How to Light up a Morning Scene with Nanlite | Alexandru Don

What's going on, filmmakers? I'm Alexandru and today I'm gonna show you how to light a morning sequence.
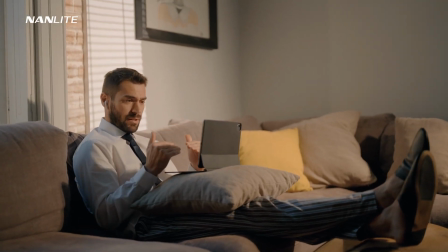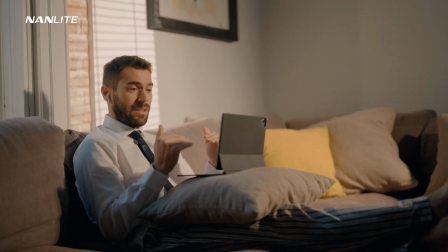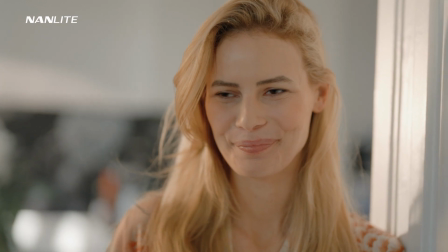So this is the footage that we're gonna analyze today. We're gonna go behind the scenes.
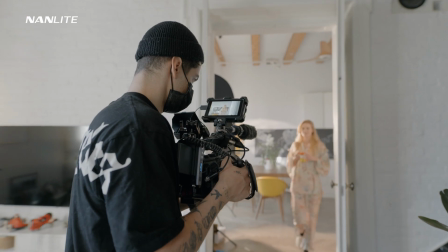I'm gonna show you everything that I used in order to achieve this look, my camera, my lens option, my lighting options,
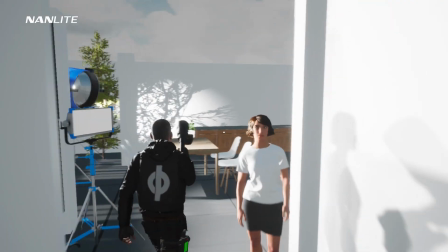and I'm also gonna take you behind the scenes on a virtual set and show you my lighting placement and everything. So it's gonna be a really interesting video.
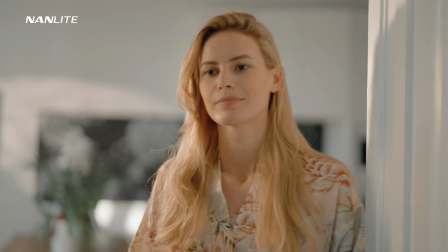But what I wanna say is that the footage that you just have seen is footage that I shot for a commercial that is unreleased yet, but I can still use a couple of shots from it. And the beauty with this commercial is that we shot a couple doing different kind of things towards the day,
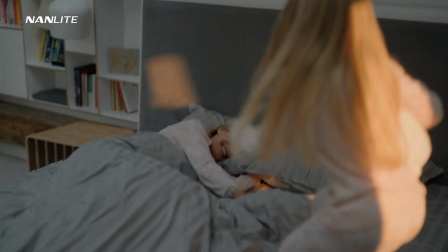and we followed their journey in the morning, in the midday, in the noon, and at night.
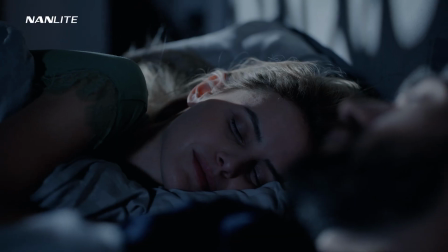So we have behind the scenes, we have all these scenes that we're gonna analyze, and I'm gonna split all these scenes in different episodes.
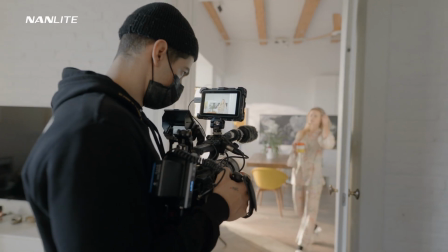So make sure you subscribe to the video so you can see how to shoot different kind of scenes. So I suggest going behind the scenes and showing you guys what camera I used.
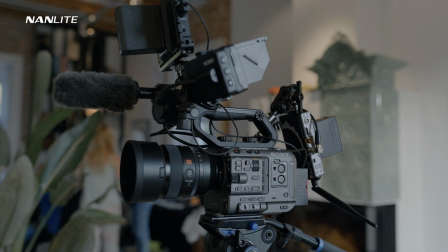So my camera of choice for this project was the Sony FX6 with a 50mm f1.2 from Sony.
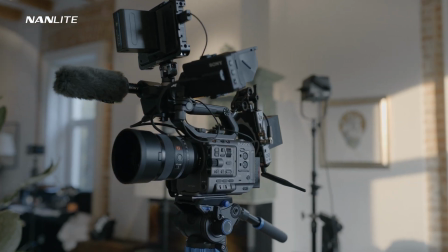This lens is absolutely amazing and they work great together because Sony FX6 has
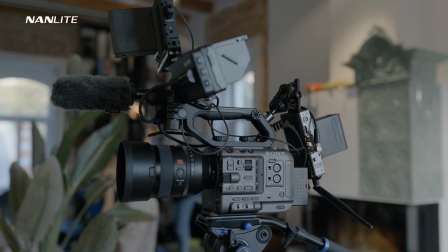autofocus and that allows me to shoot everything at f1.2. And because Sony FX6 has built-in NDs, that is amazing because I don't have to put in a matte box in front and make my camera heavier or anything like that.
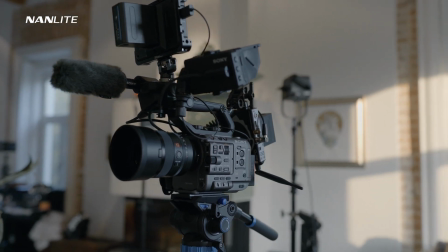On the top, I have a Thomas Shinobi monitor, and in the back,
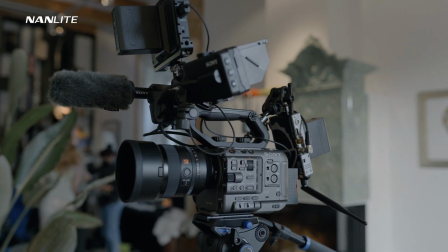I have a wireless connection device from Darf Connection that allows me to stream my image to my director's monitor, and they can see real time what I'm filming. So that is really, really good. So moving on with the lights that I used. This scene implied using some really powerful lights from Nanlite, and because I wanted to create morning,
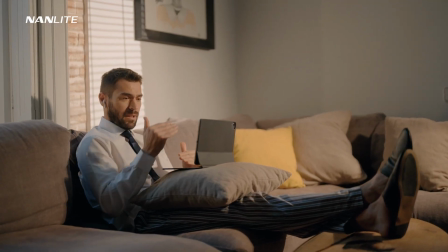it was a little bit difficult because outside was already sunny.
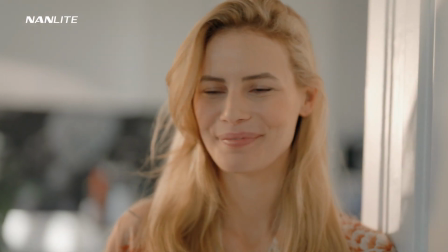The sun that was hitting inside the building was uncontrollable, and we knew that we're gonna stay a lot on these scenes, so we wanted to have a stable image towards our shooting. So that's why we lit with powerful lights, because we want to have a stable image and the same image all day, even though we shot this in 1 hour or 2 hours, but you get the point. You want to have the same results over and over again. So for this, I used the Forza 60B with a projector lens,
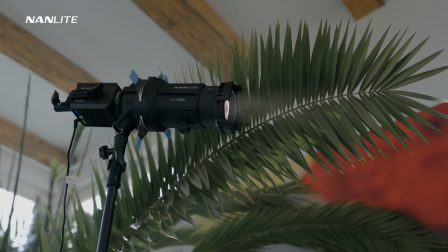and this allowed me to control my light and allowed me to have a brighter output
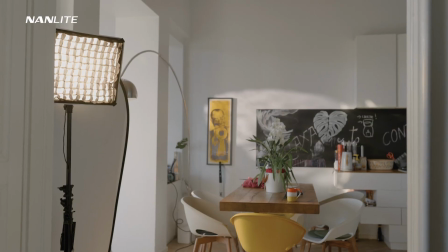because the projector lens kind of focuses your light in a spot and makes it super bright.
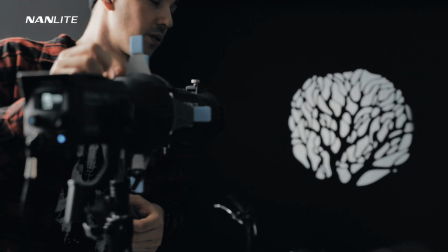And you can also put filters in front of this projector lens, and basically you can mimic
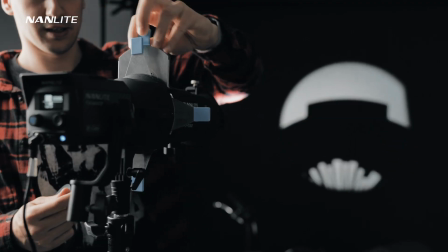light coming through the blinds of a window, or light coming through a plant, or light coming through different kind of structures.
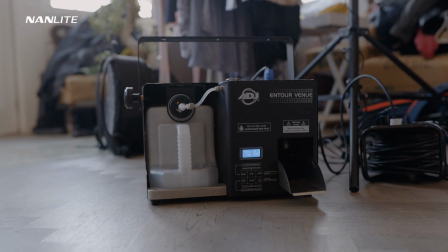As you can see, we also used a haze machine to create a little bit of atmosphere,
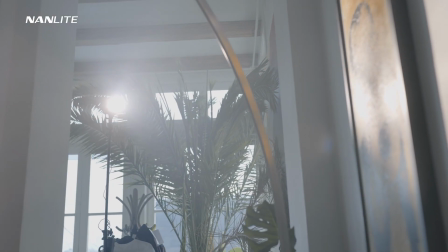but basically what we do with this light were mimicking the sunlight.
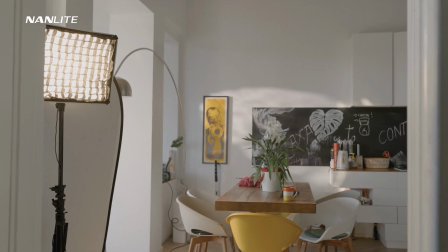And yeah, the light was set to tungsten, so it has a little bit of a warmer tone.
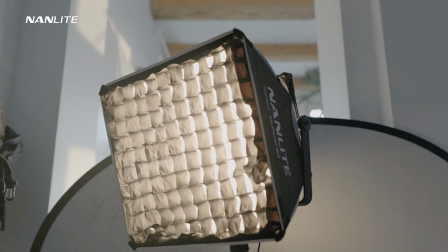And we also had a MixPanel 150, this really cool Forza 300B,
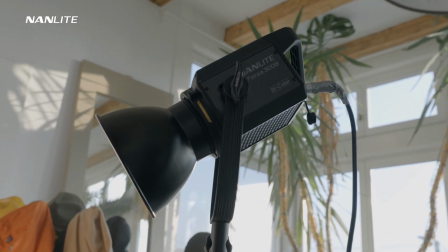which again was mimicking the sunlight and was making a little bit of
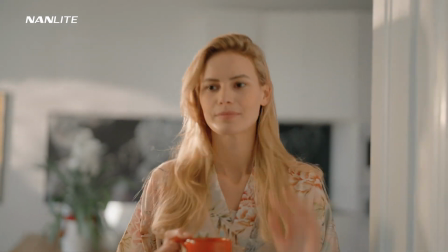light on our actor's face when she passes by to come towards the final shot.
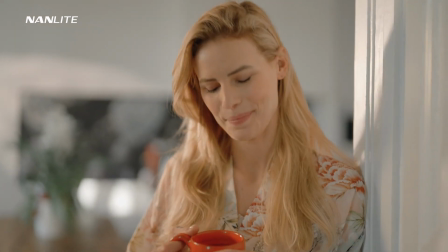And that looked really nice.